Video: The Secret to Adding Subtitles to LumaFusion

Adding subtitles to your video is a great way to engage audiences who might be watching with the sound turned off, or perhaps who speak another language.
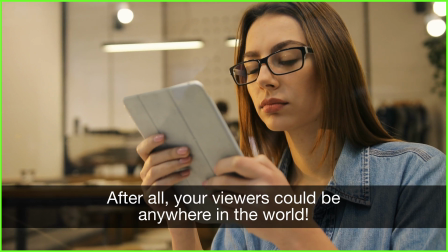0:14 Además, su audiencia podría estar en cualquier sitio del mundo. Now, while there's no automated subtitling in LumaFusion,
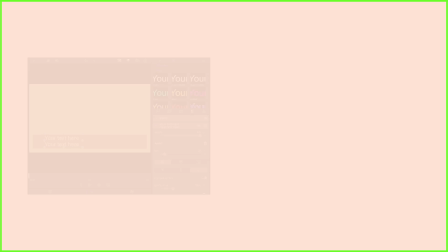0:22 you can still produce beautiful professional subtitling using a combination of the title editor and
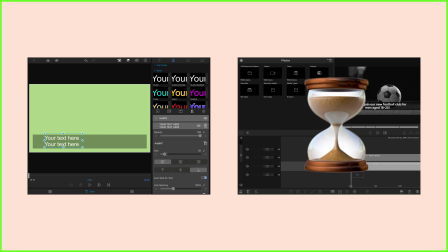0:28 my special timeline text hack that will save you time and make your text on screen look slick throughout your video.
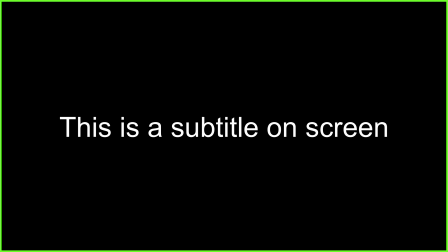0:35 What does she mean I hear you ask? Well it's very common to see text on screen jumping around like this looking uneven where we're trying to do neat
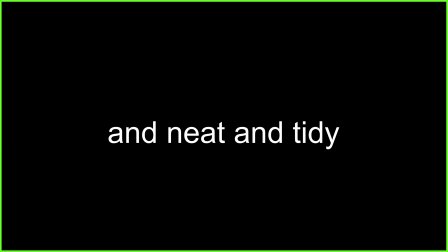0:44 subtitles but they end up like different sized texts and a noticeable position change from sentence to sentence.
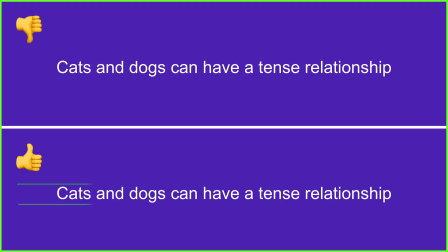0:51 See the difference now between my subtitles above and my subtitles below.
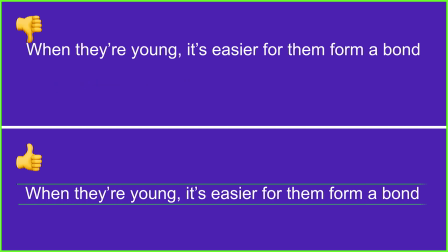0:56 I'm still using the same font and colors, but my sentences flow and are staying in the exact same alignment as my video plays through.
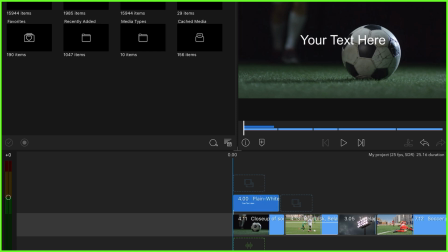1:05 If you're trying to add subtitles to your video sentence by sentence,
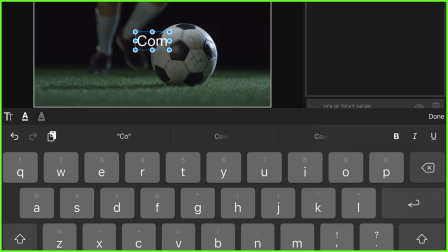1:09 it's very difficult to keep everything looking the same as you add new pieces of text to the timeline.
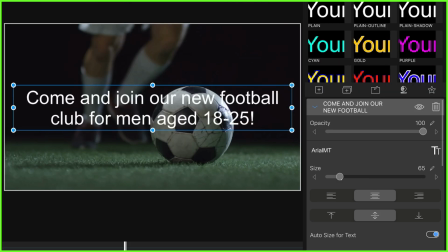1:14 For example, if you were to add each sentence of your voiceover from scratch, with each piece of text to the timeline, you need to choose your font,
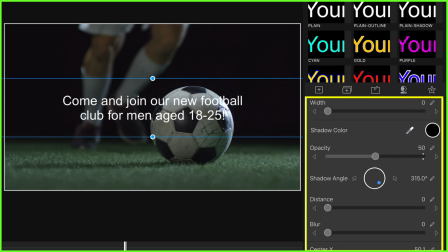1:23 resize the text, and try and place the text in the same position each time.
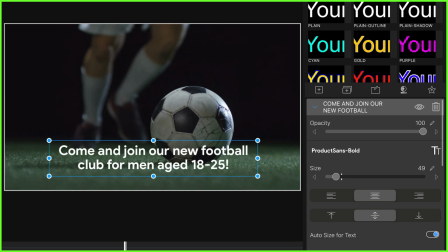1:28 You can imagine how long this will take if you're doing this for an entire video and it can
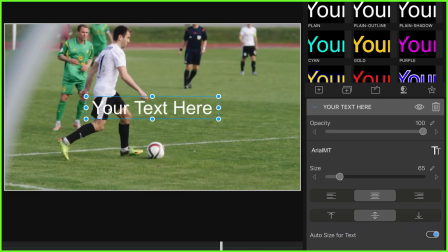1:33 be a bit of a logistical nightmare trying to get all of your text uniform on screen.
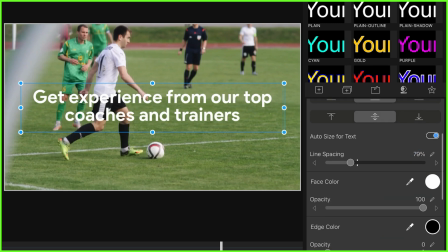1:39 Now of course you can use the numerical values in the title editor to make sure all of your text has the same X
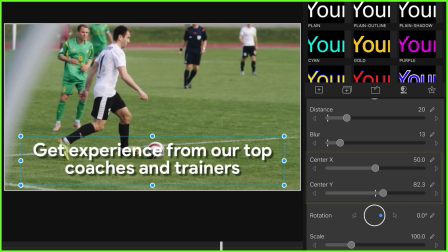1:45 and Y position but we want to get you editing faster with less unnecessary edits.
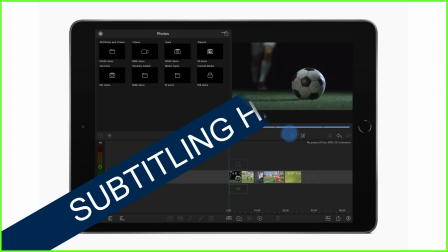1:51 So allow me to introduce you to my special subtitling hack.
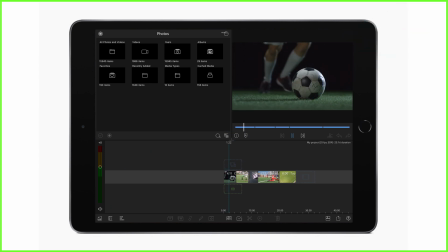1:55 When you've edited your video and you're ready to add subtitles design one subtitle
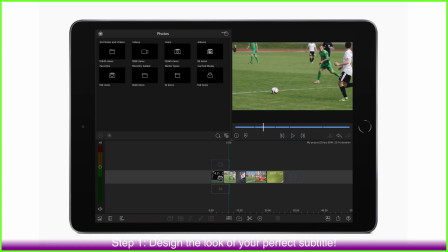2:01 only with the look and feel that suits your video branding so
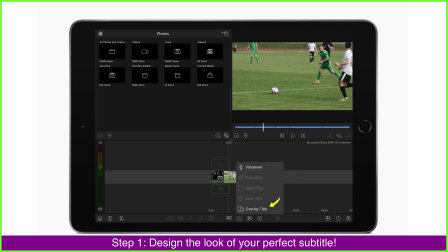2:05 for example here to accompany this video project i want to add a classic subtitle perhaps white text with a black background to do that i double tap to
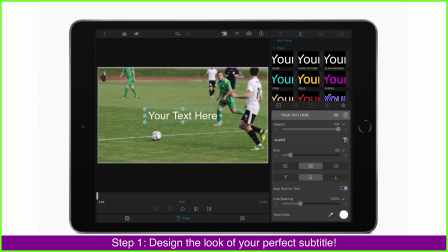2:16 enter the title editor and start designing i like to always have two lines on
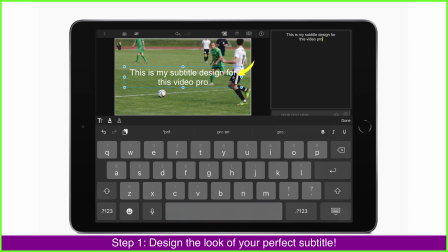2:21 screen at once to allow for longer sentences so I'm ensuring to take up two lines here.
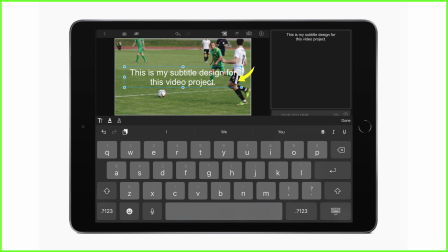2:26 It doesn't matter what I write for now just as long as the font type and size are selected.
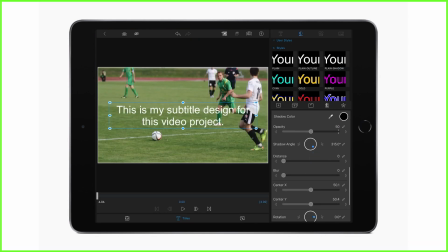2:32 I'll move it down here on screen so it doesn't cover any exciting action in my video and now I'm going to add a shape to sit behind my text to make it stand out from the clips behind.
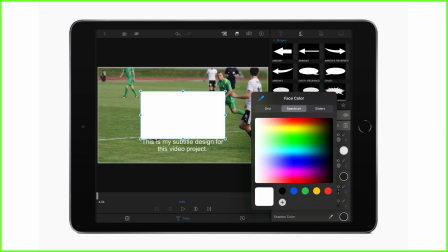2:42 A black rectangle will do nicely so I'm going to change the color and rearrange the size so it sits nicely on my video.
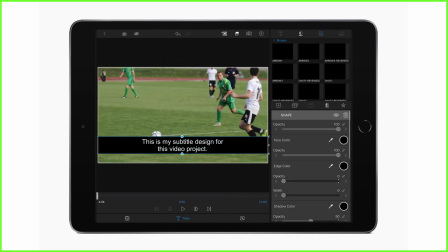2:49 I'm just dropping the opacity a little so it isn't so garish. So as you can see I'm spending a bit of time here making a subtitle and positioning it on screen how I want my subtitles to look. This is going to go throughout your video. So take your time here, add shapes, colours or images if you like.
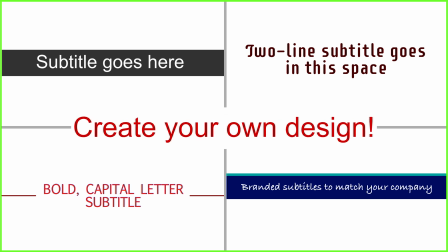3:08 The design is completely up to you. We're just making sure we're happy with it before we move on to the next stage
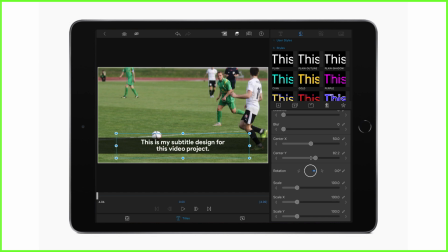3:15 now back on the timeline after we've created our core subtitle
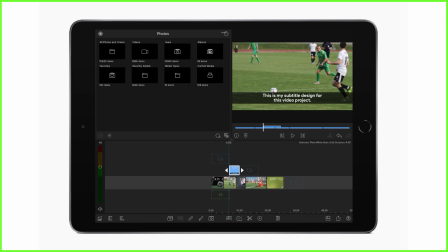3:20 this is where the magic happens it's simple yet effective I'm going
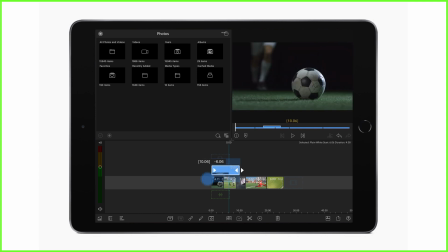3:25 to drag the trimming handles out to cover the entirety of my project as you can see I have one long subtitle looking fabulous now all I have to do is change the text as I move through the project I play the clip listening to the audio of course,
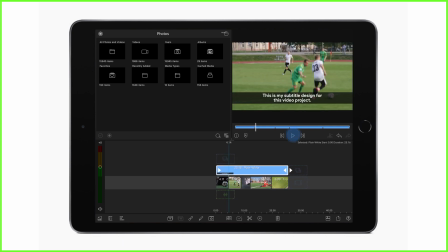3:42 and I split the clip where I want the first subtitle to end. I'm going to use the split icon for this. I then double tap on my first subtitle clip and I change the text to whatever I want it to say.
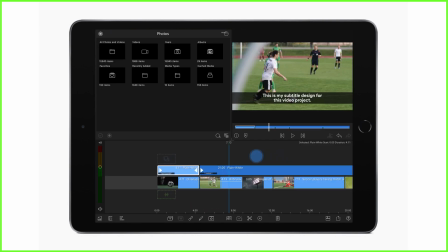3:57 Going back into the timeline, I simply repeat the process, moving the playhead to the end of my second subtitling area, splitting the clip and changing the text accordingly.